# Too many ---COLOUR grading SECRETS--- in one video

Hi guys, in this video, I'll be clock rating your footage. Yes, not mine, but yours. We'll go through 5 different clips and we'll go through the clock rating for each of those clips. And I'll be showing you so many little clock rating secrets that you might feel a bit dizzy afterwards.
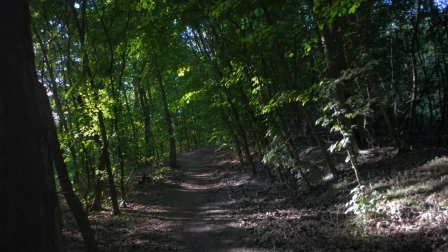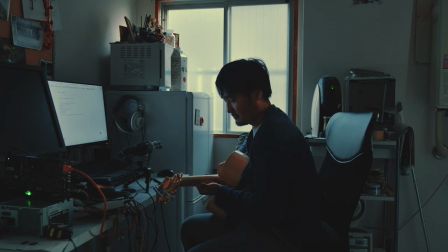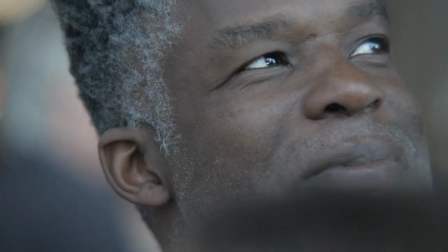So this channel has a Facebook group and where we chat about all kind of video related stuff, problem solving, gear, business, whatever comes to mind. And some time ago I asked you guys to send me some video clips for color grading, and you did, and here we are color grading them. This might be a rather intense video, but you'll learn a lot, and I will be moving fast, so remember to kind of replay if you need to. And I'll be working in Premiere Pro, but the principles are similar in all software, so just try to get the idea and then apply the same principles to whatever software you're using. For example, I learned most of my color grading techniques from watching Photoshop tutorials, so try to do the same.
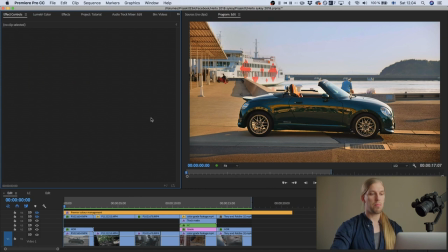(1:25)
Okay, so let's get into Premiere and let me kind of explain this project file. This first track, video track number one, is where the main footage lies. And then the video track 2 to 4, I'm using these to add effects.
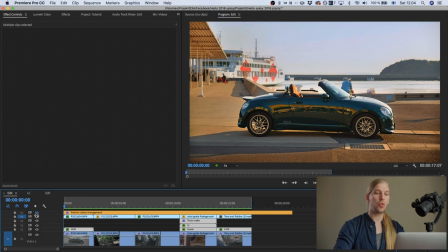(1:40)
And then this video track number 5 is where the original footage is for easy comparison.
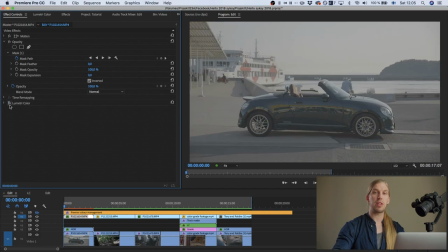(1:45)
And if it was shot in log, I have applied a simple lookup table to make it look more normal.
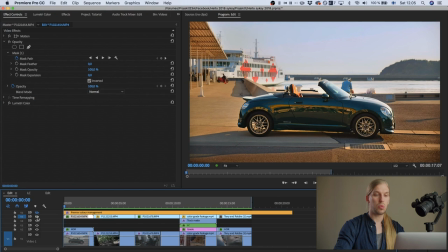(1:50)
And by toggling these eyes, we can activate and hide tracks. And this layer is for color management for Premiere Pro, and you don't need to worry about it. I'll do a video about color management in Premiere Pro later. And then a bit about the effects that I use for color grading.
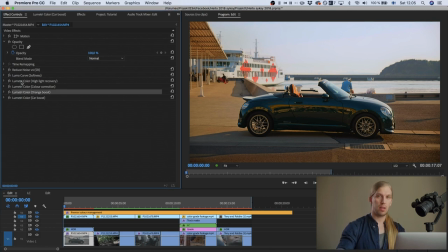(2:07)
The backbone is the lumetri panel effect. And by the way, you can use as many lumetri panel effects as you want. You just copy and paste them on here in the effects control panel. But the thing is that you can only use the lowest one in the actual lumetri panel.
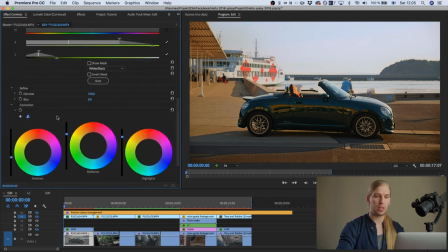(2:23)
So I'll be working only in the effects control panel. And then the order effect is very important.
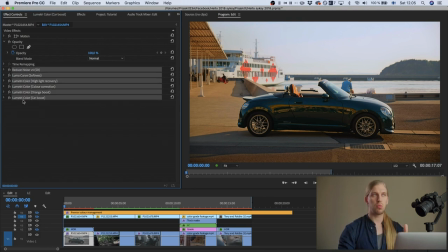(2:30)
It happens from top to bottom. So the end result will be different if you apply the effects in different orders. And I might not still show the effects. I might not go through the effects in that order, but just that you know that the effects order is important.
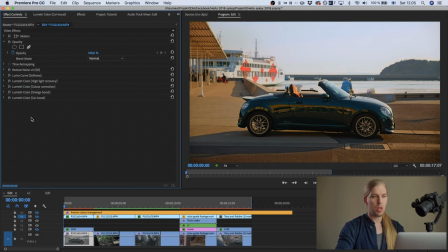(2:45)
So let's start. So this first clip is a car.
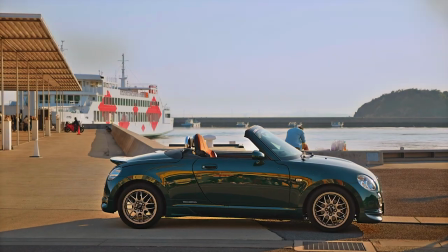(2:50)
In this one I aimed for a natural HDR look with a punch, like a summer car ad or something.
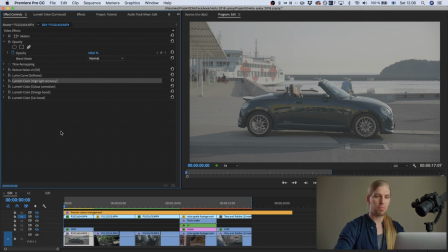(2:57)
So let's start from scratch. And as you can see, this was shot in Vlog. So the first effect that I did, I applied a highlight recovery with the HSL secondary targeting the sky, making it a bit darker and bluer. Then we go to color correction. I added the lookup table from the color correction kit for the G5.
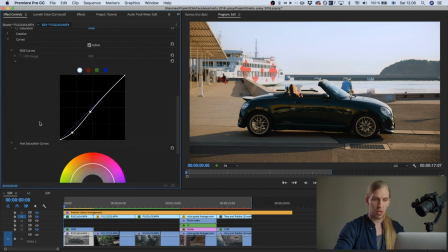(3:15)
And I adjusted the white balance and did some other adjustments as well. And then I used the curves to give the shadows a bit more strength.
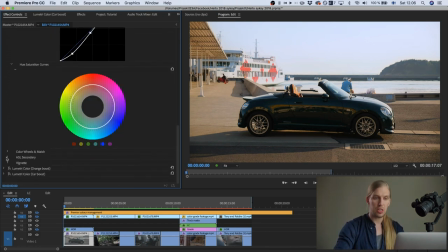(3:22)
And with the HSL secondaries, I made the sky even bluer.
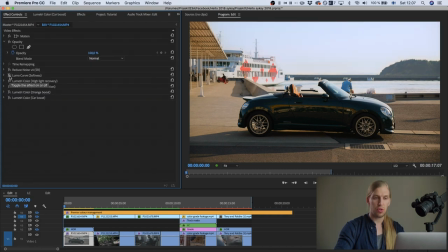(3:26)
And then I used a lumetri curve for adding a bit of softness to the footage.
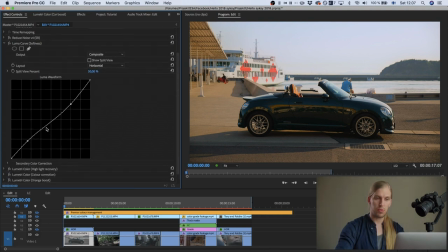(3:31)
So
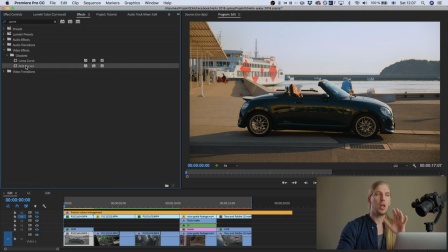(3:34)
Luma curve is a different curve than RGB curve. RGB curves affect all the channels, so Luma channel and the color channels.
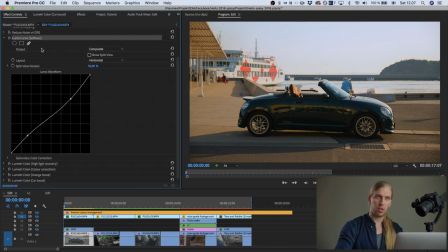(3:43)
But Luma curve only affects the luminance channel, and it leaves the colors alone. So it's a nice method of making your footage less video harsh by removing a bit of contrast with the Luma curve. So it will make it more high-end and more soft. And then the next one is an orange boost.
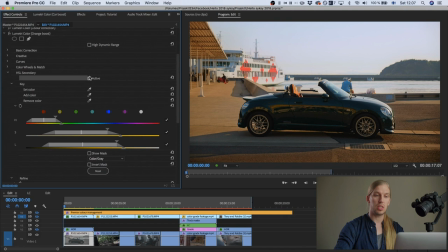(4:02)
And in this I use the HSL secondaries to just target the orange areas and make them darker and more orange.